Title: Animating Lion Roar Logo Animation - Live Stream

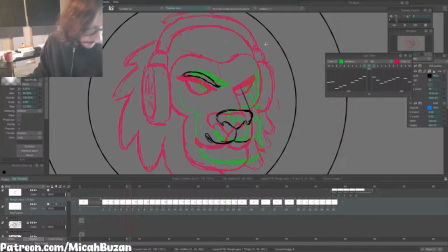The eyes are the most important thing because that's what people look at right away and for the longest. So if you have mistakes in your animation, you definitely don't want to have the mistakes happening on or around the eyes,
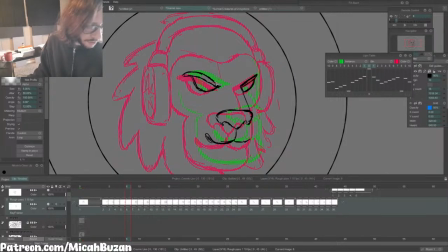because that's where people's focus goes when you look at a picture. You immediately look at the eyes. I just have to make sure that these eyes are tracking well.
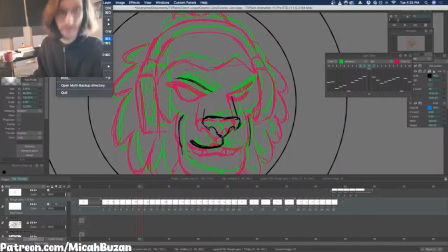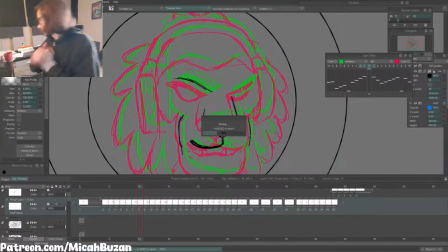Love drinking water.
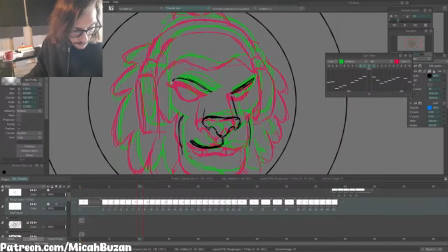I think tomorrow, well, maybe not tomorrow, but the next time I stream,
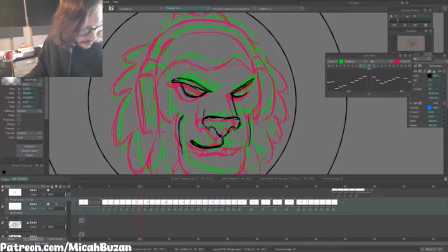either tomorrow or the day after, I think I'm going to stream working on electricity effects.
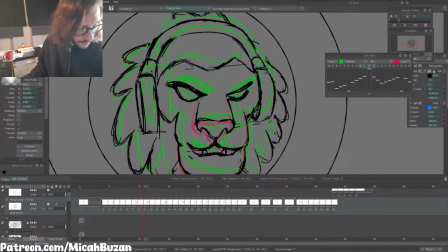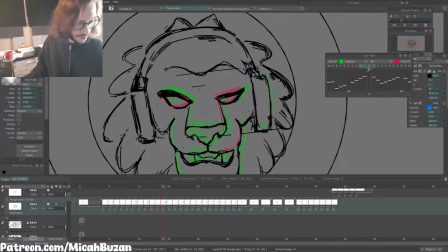So this is the down position right here before he goes up.
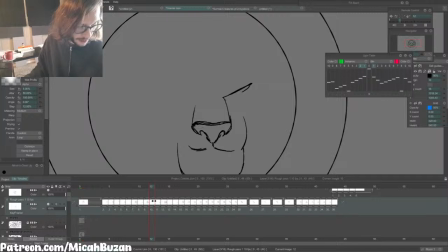So his head turns around, goes down before it goes up into the roar. I added extra exposures down here because I want this to last a little longer. So on my timeline I
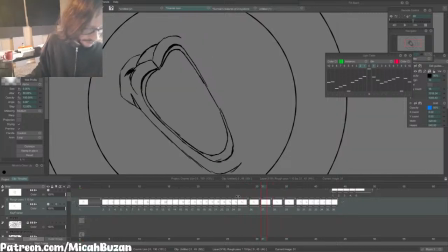expose these for 2 extra frames, but I'm gonna delete the second exposure and add in-betweens, so it'll be a little smoother but last as long. Just figuring out the timing on this.
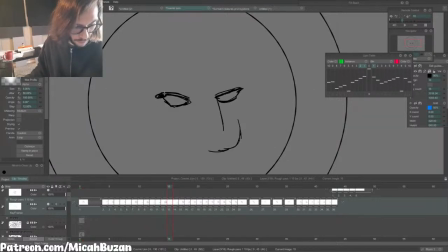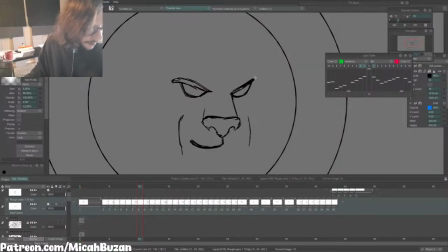I'm kind of having the little eyebrows, or I guess these are the upper eyelashes, I'm not sure. I'm having them do like a little flap motion where they're coming down and then they're gonna flap down before they go up.
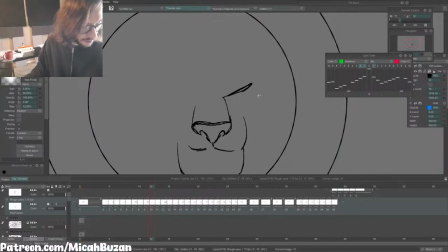Just adding little flourishes like this makes stuff feel a little more dynamic.
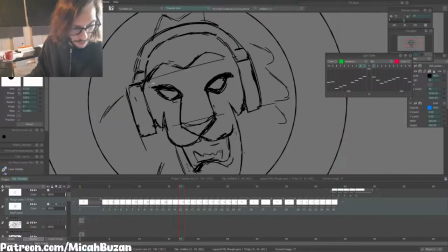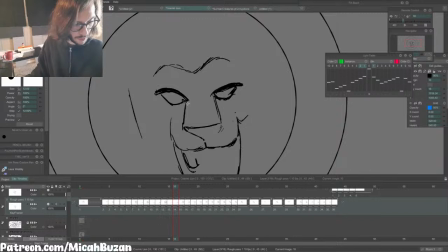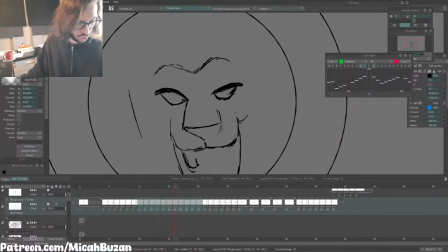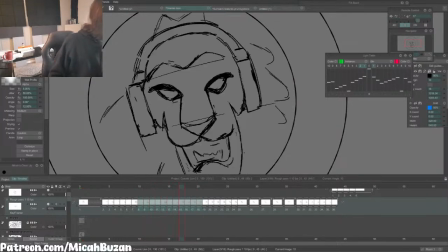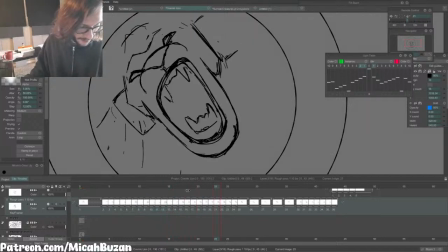Oh yes, Castlevania music. I haven't played the games too much, but I love the soundtracks.
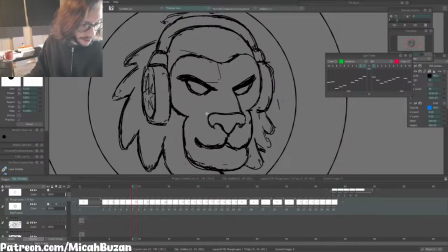I had a Dawn of Sorrow on the DS. And I used to play the first Castlevania game on the NES.